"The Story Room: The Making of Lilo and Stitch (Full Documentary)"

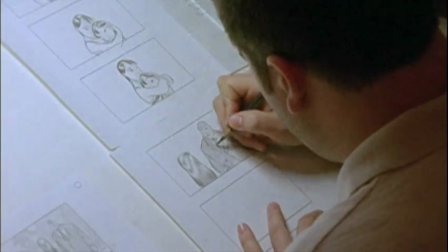None of us are going to come in on the weekends unless it's a crunch of a couple weeks, that's understandable.
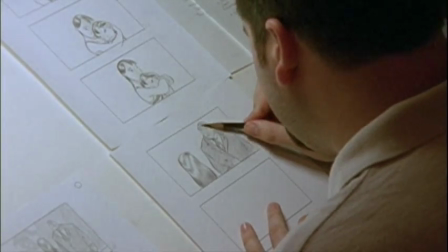But otherwise, We're going to have lives, you know.
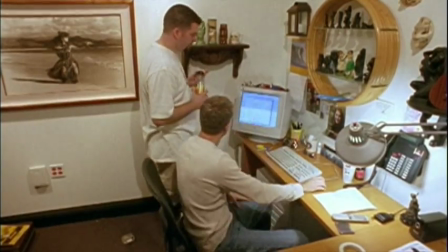None of us are going to get divorces from this. None of us are going to lose our health in the process.
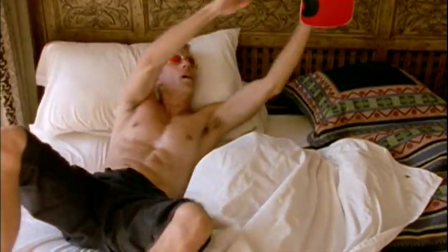I needed something to fill my off hours, so I determined that I would finally learn to skateboard.
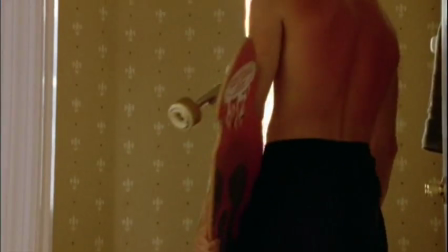I had a garage at the apartment, and I bought a skateboard. I bought a longboard, which is really stable.
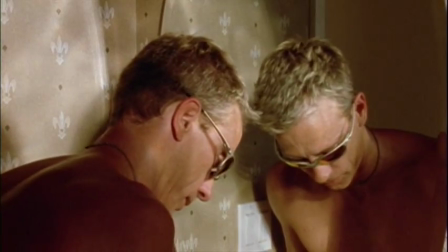And as sad as it seems, I went in there at night, and I would skateboard back and forth inside the closed garage, so no one had to see me.
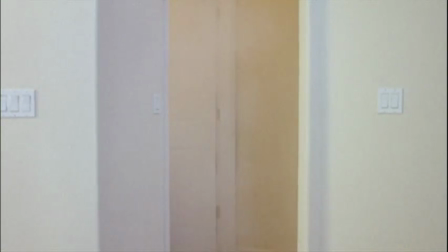And after a few days of that, I felt stable and good enough on that the garage was confining.
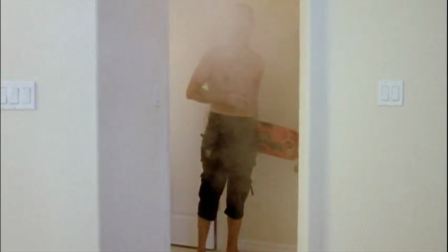So about 1 in the morning, the little garage door came up, and I rolled silently out into the parking lot, and I began rolling around my apartment parking lot.
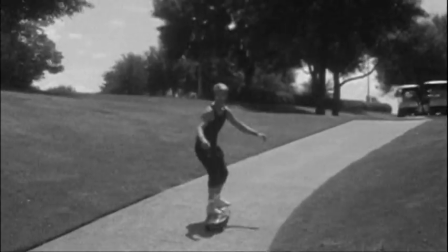And eventually I started skateboarding everywhere.
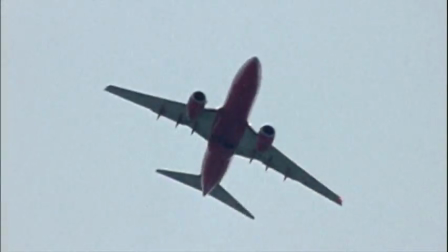I would try to fly out on weekends and go to cities I'd never been to, or I took up sea kayaking with Chris,
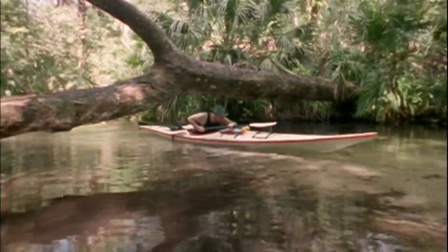and we'd go, you know, patrol the swamps and the streams around Orlando,
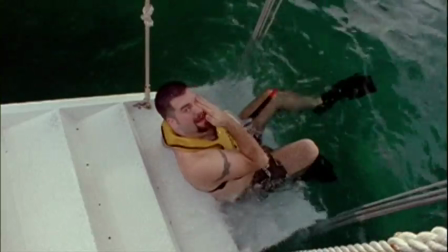or head to the beach. We'd go on road trips.
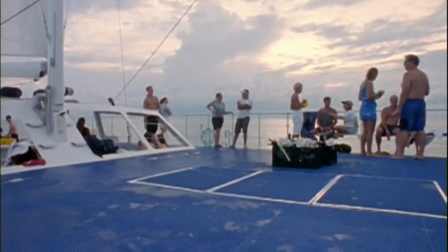So I think ultimately I really miss it because of the social aspect to it.
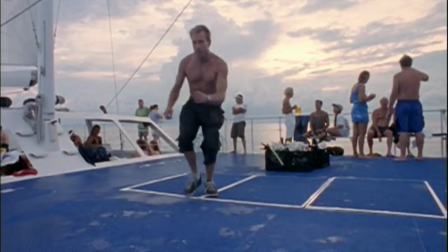I would do more on the weekends than I do here in a city that offers so much more to do.
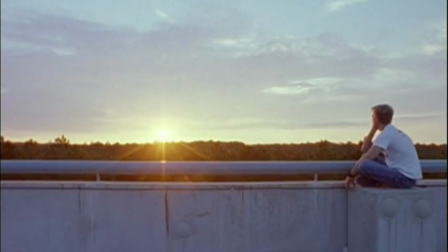The parking garage right next to the studio was my secret escape.
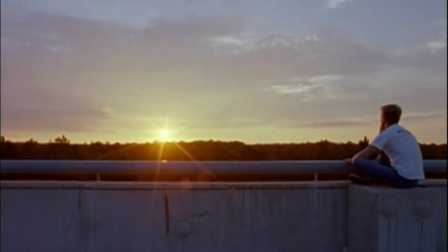I could go there anytime after work and be guaranteed some kind of fantastic sunset.
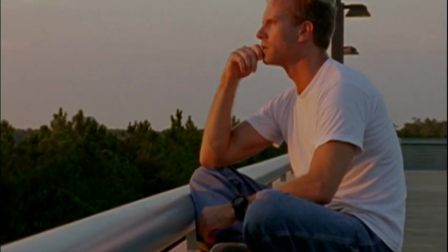And that's where I would go to think things through at the end of the day, process everything. And you knew you wouldn't be bothered.
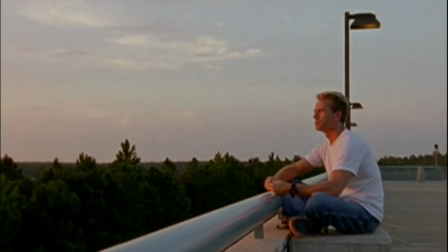Nobody parked on the upper level, so you're always up there just thinking about stuff. Animation is really no different than shooting a live-action film. It just takes longer to get the dailies back. Animation approvals is our equivalent to the live-action process, where we sit down with the animators, who are our actors, and they bring us their scenes as they've interpreted the voice performance. And you take a look at it, and it's the part of the process that Dean and I were the most uncomfortable with, because we don't animate. We're story guys. As first-time directors, Chris and I knew that almost every department was going to be new to us, and we certainly didn't feel like we had the authority to walk in and tell people how to do their jobs. I had some experience in animation, so did Chris, but it was more like from a film school perspective, and we hadn't been established animators. So when it came to animation approvals in particular, we thought rather than sit down and try to correct drawings and tell people how to go about doing their animation, we said, let us talk about it from a story perspective. If we felt the scene didn't work, we'd say, you know something, I'm not getting this, and we wanted to get this. I want her to feel like she's hiding something. I don't feel like she's hiding anything yet.
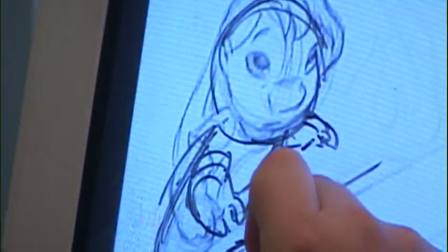And then you would open the door to the proper discussion. He's in his bed with a sleeping cap and a teddy bear, and he's like, oh.
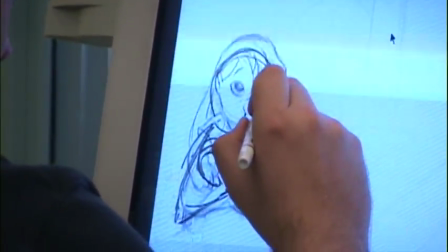Hey, Andreas, it's Chris. We took a look at your scene, and we really liked the first part where she's walking up the stairs. We had one comment on the second one. The scene where she gets to the top of the stairs and she says, I knew it.
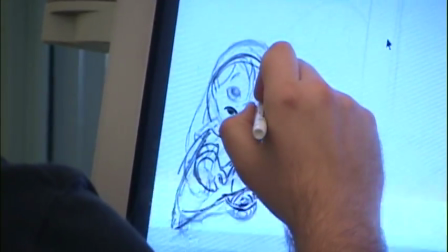I think that when we cut to Lilo, Lilo should be like as though we're cutting back to her, and Lilo was astounded. Lilo should be staring right at Nani with her mouth just a little bit open, like she was listening right before we cut back to her. So that when she goes, I knew it, it's going to have that feel that we want to get. Now, on the very first frame, if only you could see it, Dean has done a lovely drawing over the very first frame, and he just kind of brought her
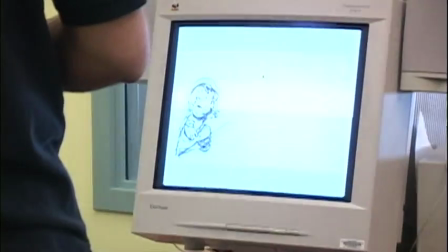left knee up a lot and has her lean forward more. So just get a little bit cuter.
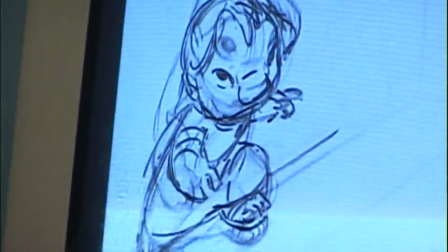Just so it feels like the risers of the stairs are a little taller. Yeah, so let's say, okay, yeah, so it looks like the stairs are a little bit taller for her. The one thing I would do is have her head turned right towards mine from the very beginning. Almost locked off. I mean, she can be traveling, but her head is locked and looking at mine towards me. So, if you have any questions, give me a call
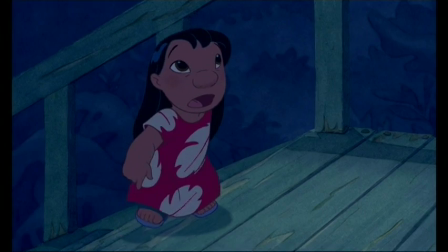back. I'll talk to you then. Bye.
I knew it.